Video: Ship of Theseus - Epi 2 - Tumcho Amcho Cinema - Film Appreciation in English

At this point, she decides to go someplace tranquil, high in the mountains, away from the cacophony of the city.
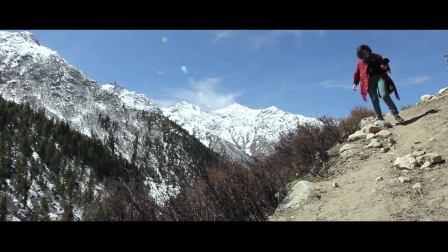There too, to experience the epiphany of life, she has to modestly walk herself down and surrender politely.
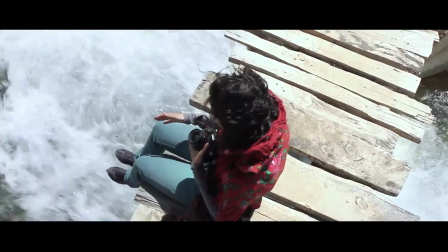At the end, the falling of the cap of the camera lens and getting washed away into the flowing water and her eyes
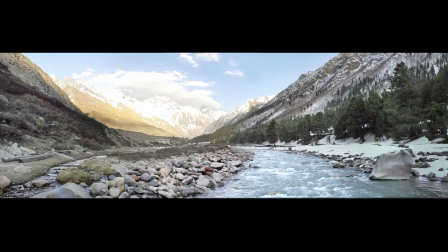remaining glued to the exuberant bright light is very suggestive of her mind opening to the enormity of life. The second story in the film is of a Jain monk, Maitreya, who strongly believes in Ahimsa, non-violence, a monk who is fighting a case against the cruel treatment of animals by the pharmaceutical industry. He is against the experimenting and testing of the pharmaceutical products on these animals.
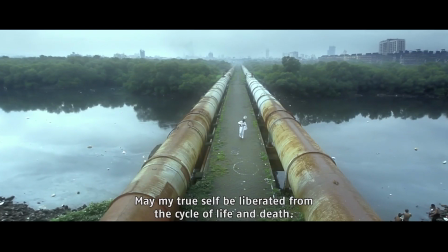The irony of his fate is such that he is dependent on the same material world and has to tread his path through it. This is a story of a monk trying to seek salvation while fighting his own dilemma. The director lends a unique background to the scene where Maitreya is in conversation with one of his well-wishers, Charva, discussing his view on life.
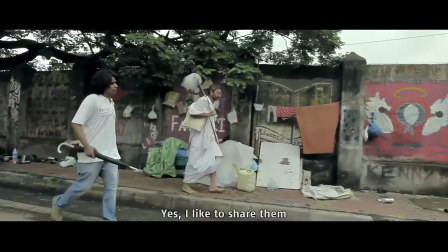The background is a wall painted with gravity expressing a number of different thoughts.
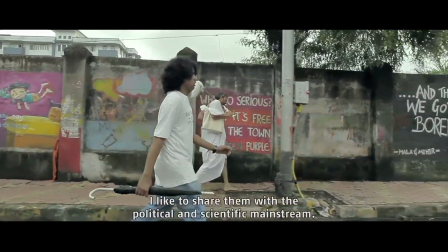The director here emphasizes on one's conviction,
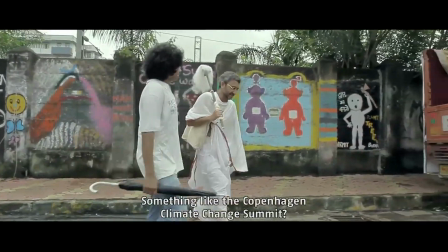the ability to believe in one's own self and stand by one's own principles in this world against varied beliefs and thoughts. Though Maitreya is aware about this, he is insistent about living by his own principles. When Maitreya is diagnosed by liver cirrhosis and is recommended a liver transplant. Just because it means a lot of medication, he refuses to undergo treatment. He is reluctant to take the medicines which are tested by torturing helpless animals. He is constantly under pressure from the pharmaceutical companies. Maitreya is now waging a war in the dark. He reminds us of Don Quixor, who goes for a battle against the winds in vain and in the process ruins his own life.
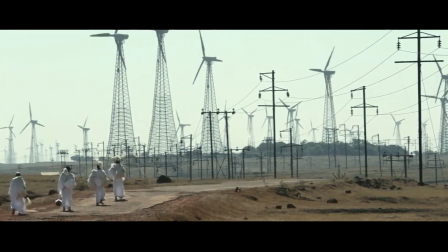The scene where we see Maitreya walking a long distance against the backdrop of huge windmills indicate the futility of his entire struggle. Maitreya inflicts enormous pain on himself. His self-imposed suffering is comparable to that of Buddha. Anand Gandhi very skillfully unfolds Maitreya's painful journey towards the ultimate truth
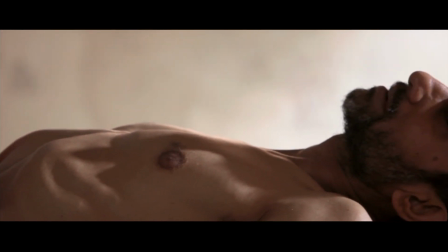through the visuals of extreme bodily transitions that he undergoes during this phase of suffering. Charvak says to him, we invent God, soul, heaven, afterlife, even life-imitating technology, all sorts of transcendence to cope with the idea of an absolute end. And then we die for an idea that promises us some sort of an immortality. Once while in a state of trance, a simple bookseller, a mere porter of the nuggets of knowledge, asks Maitreya, Maharaj, mere ko sach sach bataye, atma hai ke nahi hai? This esoteric question brings about a complete change of mind. Maitreya's transformation is now inevitable. At this juncture, he attains samyakyaad, balanced knowledge.
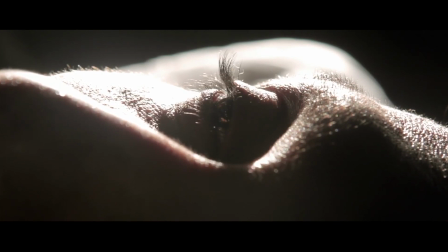He sends for the doctor.